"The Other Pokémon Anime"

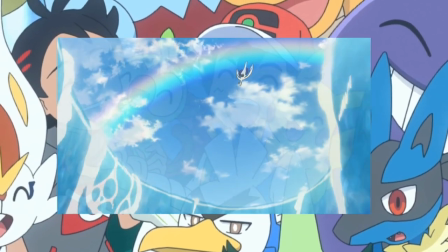(0:00)
After nearly 25 years, the Pokemon TV anime is still chugging along as strong as ever.
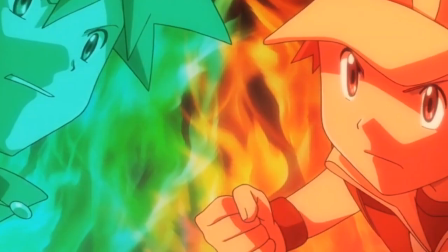(0:07)
But what I find just as fascinating at this point are the myriad of anime side projects that Pokemon has created over the years.
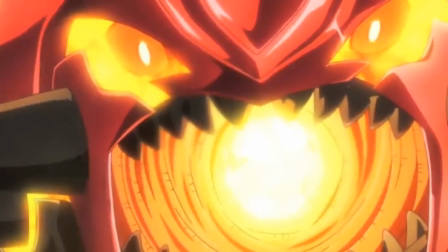(0:16)
While we've had a few smatterings of specials here and there like Origins and Generations,
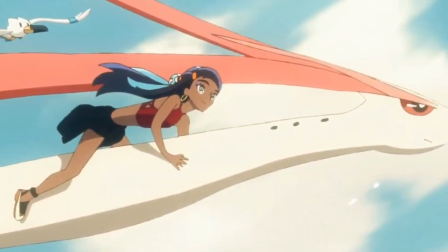(0:22)
the past two years in particular have really kicked into overdrive in terms of limited-run Pokemon projects.
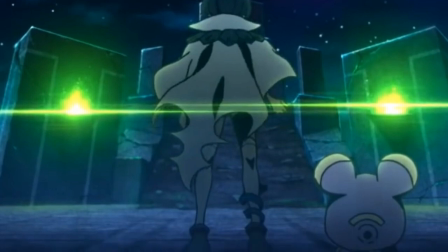(0:29)
Today, as we celebrate Pokemon Month, we'll be taking a dive into what the Pokemon anime looks like outside the TV series.
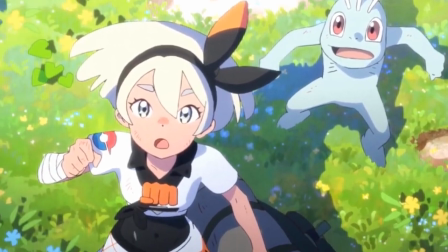(0:37)
Beginning with a brief trip back to 2020, we have a series of web shorts titled Pokemon Twilight Wings.
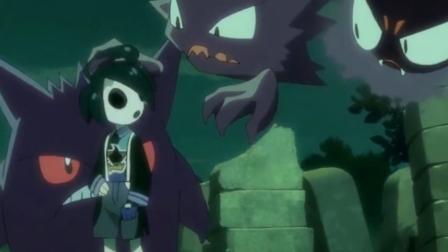(0:44)
This eight-episode series gives us a survey of different characters and stories from the Galar
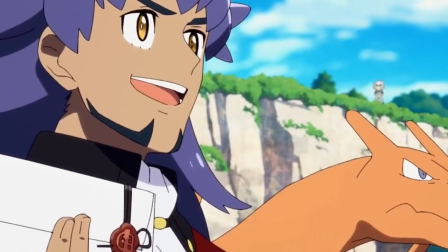(0:50)
region in order to show off the potential for storytelling within this new generation.
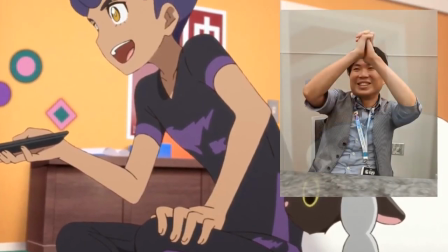(0:55)
Directed by veteran animator Shingo Yamashita and produced at Studio Colorido,
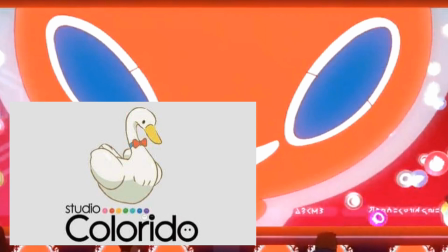(1:01)
known for a variety of high-quality films and short projects like Penguin Highway,
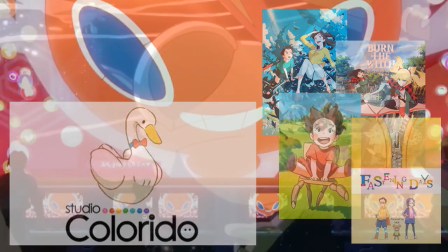(1:06)
Burn the Witch, Paulette's Chair, and Fastening Days, Twilight Wings looks as phenomenal as you might expect.
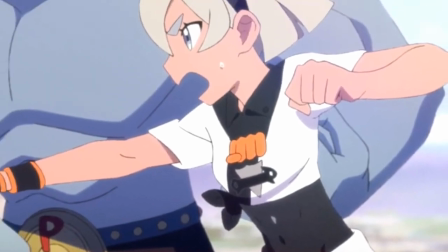(1:14)
Just about every aspect of this production makes it one of the highest quality Pokémon projects around,
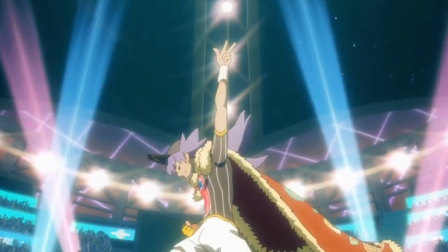(1:21)
with every episode being on par with the absolute best from the TV series.
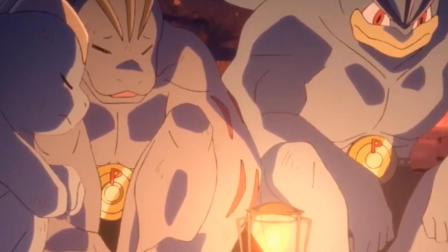(1:26)
One of its more standout features is the lighting and color direction.
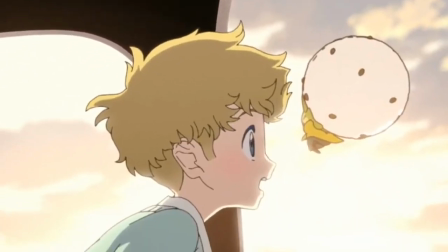(1:31)
Colorido anime tend to make heavy use of intense light sources, especially sunlight,
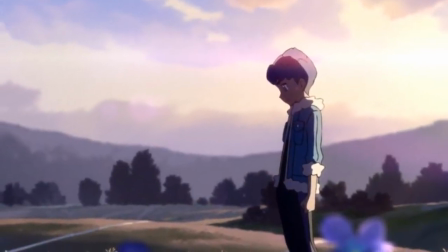(1:37)
and this excessive use of light and shadow creates a much deeper and richer visual world.
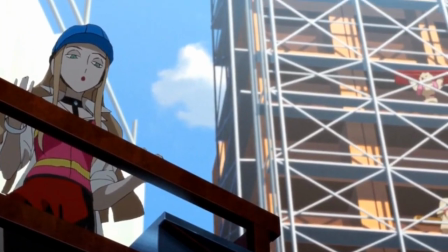(1:44)
This depth can also be found in its cinematography and shot composition,
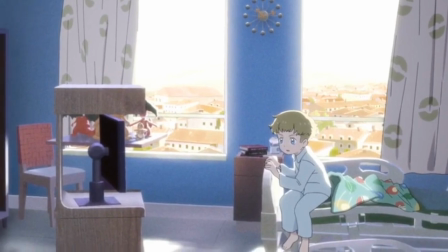(1:49)
which go well beyond what you'd expect from the average anime to craft environments that feel real and lived in.
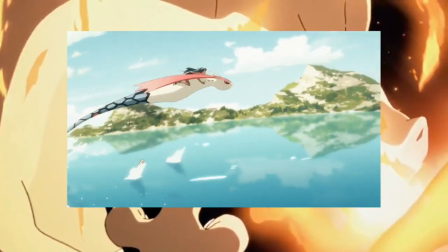(1:56)
And that's to say nothing of the actual animation, which gives us some of the absolute best that Pokemon has to offer.
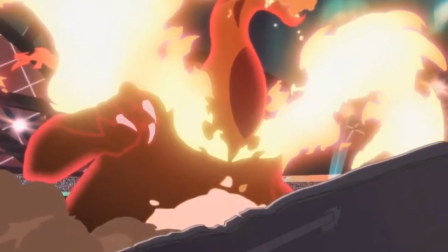(2:04)
While the vibrantly explosive Pokemon battles are the most outright stunning,
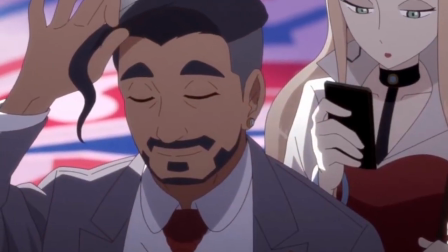(2:10)
the detailed character animation forms the backbone of this project's aesthetic.
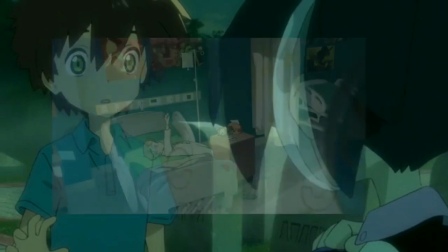(2:15)
Smaller, more realistic movements fill this anime with a liveliness that further endears you to already endearing characters,
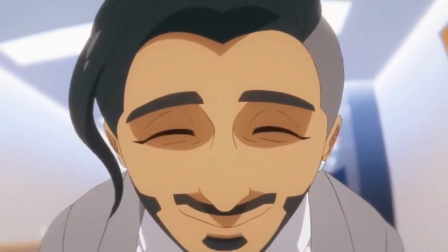(2:23)
and the ambitious camera work allows these characters to move in more unique and interesting ways.
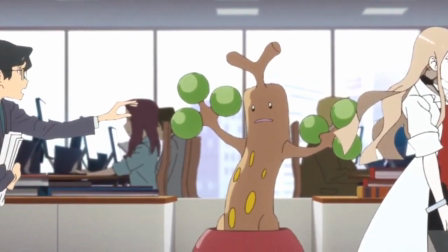(2:29)
Even in episodes that are fairly light on Sakuga, like episode 5, the editing, sound design,
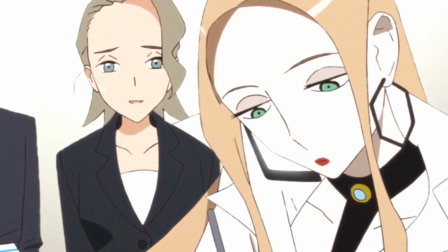(2:35)
and cinematography present a quick-paced and captivating look into the lives of these characters in a way that feels almost effortless.
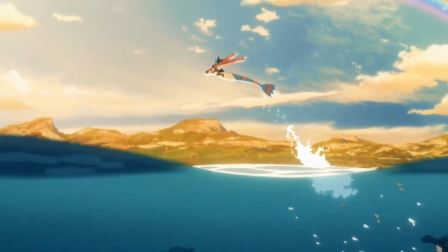(2:44)
Put simply, this might be the most consistently beautiful Pokemon anime to date.
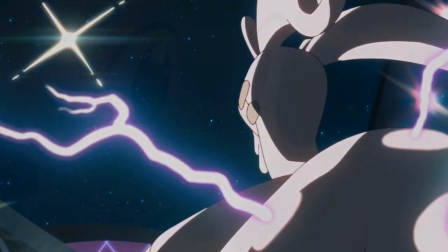(2:51)
Of course, it's not just style with Twilight Wings, as the narratives for each episode have plenty of substance to them as well.
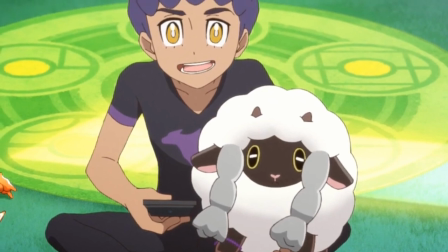(2:59)
The series strikes a solid balance between episodic stories to highlight some of the characters from Sword and Shield,
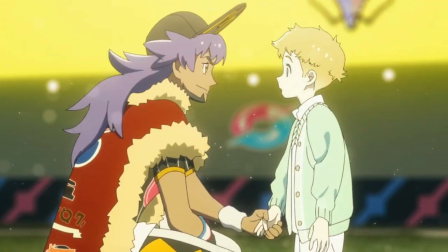(3:06)
and maintaining a core narrative throughline to tie everything together.
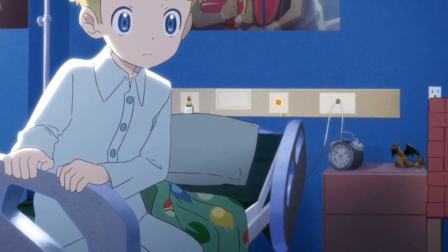(3:10)
In the first episode, we're introduced to a young boy named John who developed a fascination with Leon during his long stay in the hospital.
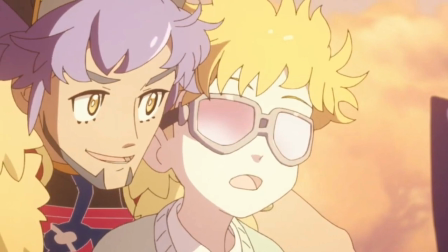(3:19)
As the episodes progress, we see how his and Leon's stories spiral out and affect others throughout the region,
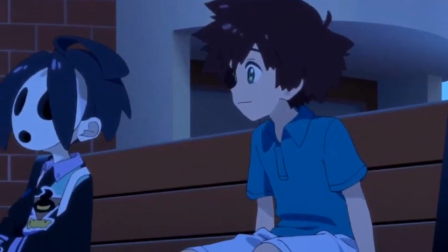(3:27)
be it one of John's friends requesting help from Alistair to fulfill John's dreams,
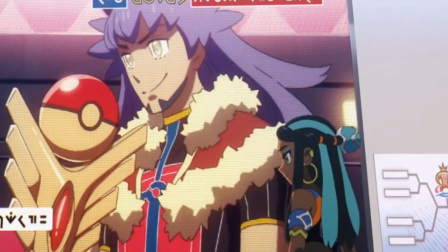(3:32)
or how the gym leaders struggle to keep up with Leon's talent and legacy.
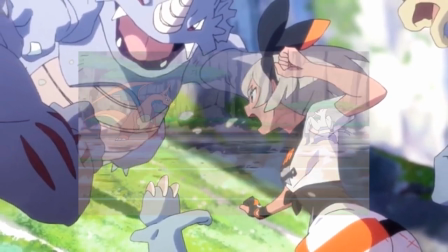(3:37)
One of the more fascinating features of these shorts is that the actual Pokemon battles are much more infrequent than you'd expect,
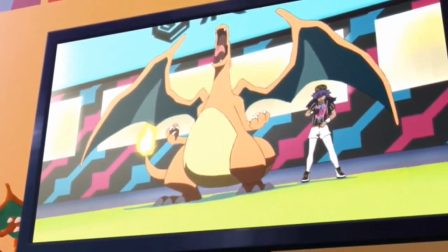(3:45)
with several episodes only using battles as background noise rather than the central focus.
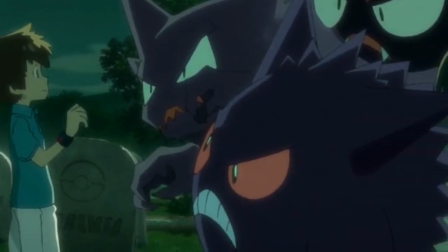(3:51)
Instead, the stories concentrate on how these characters are shaped by the world and the Pokemon around them.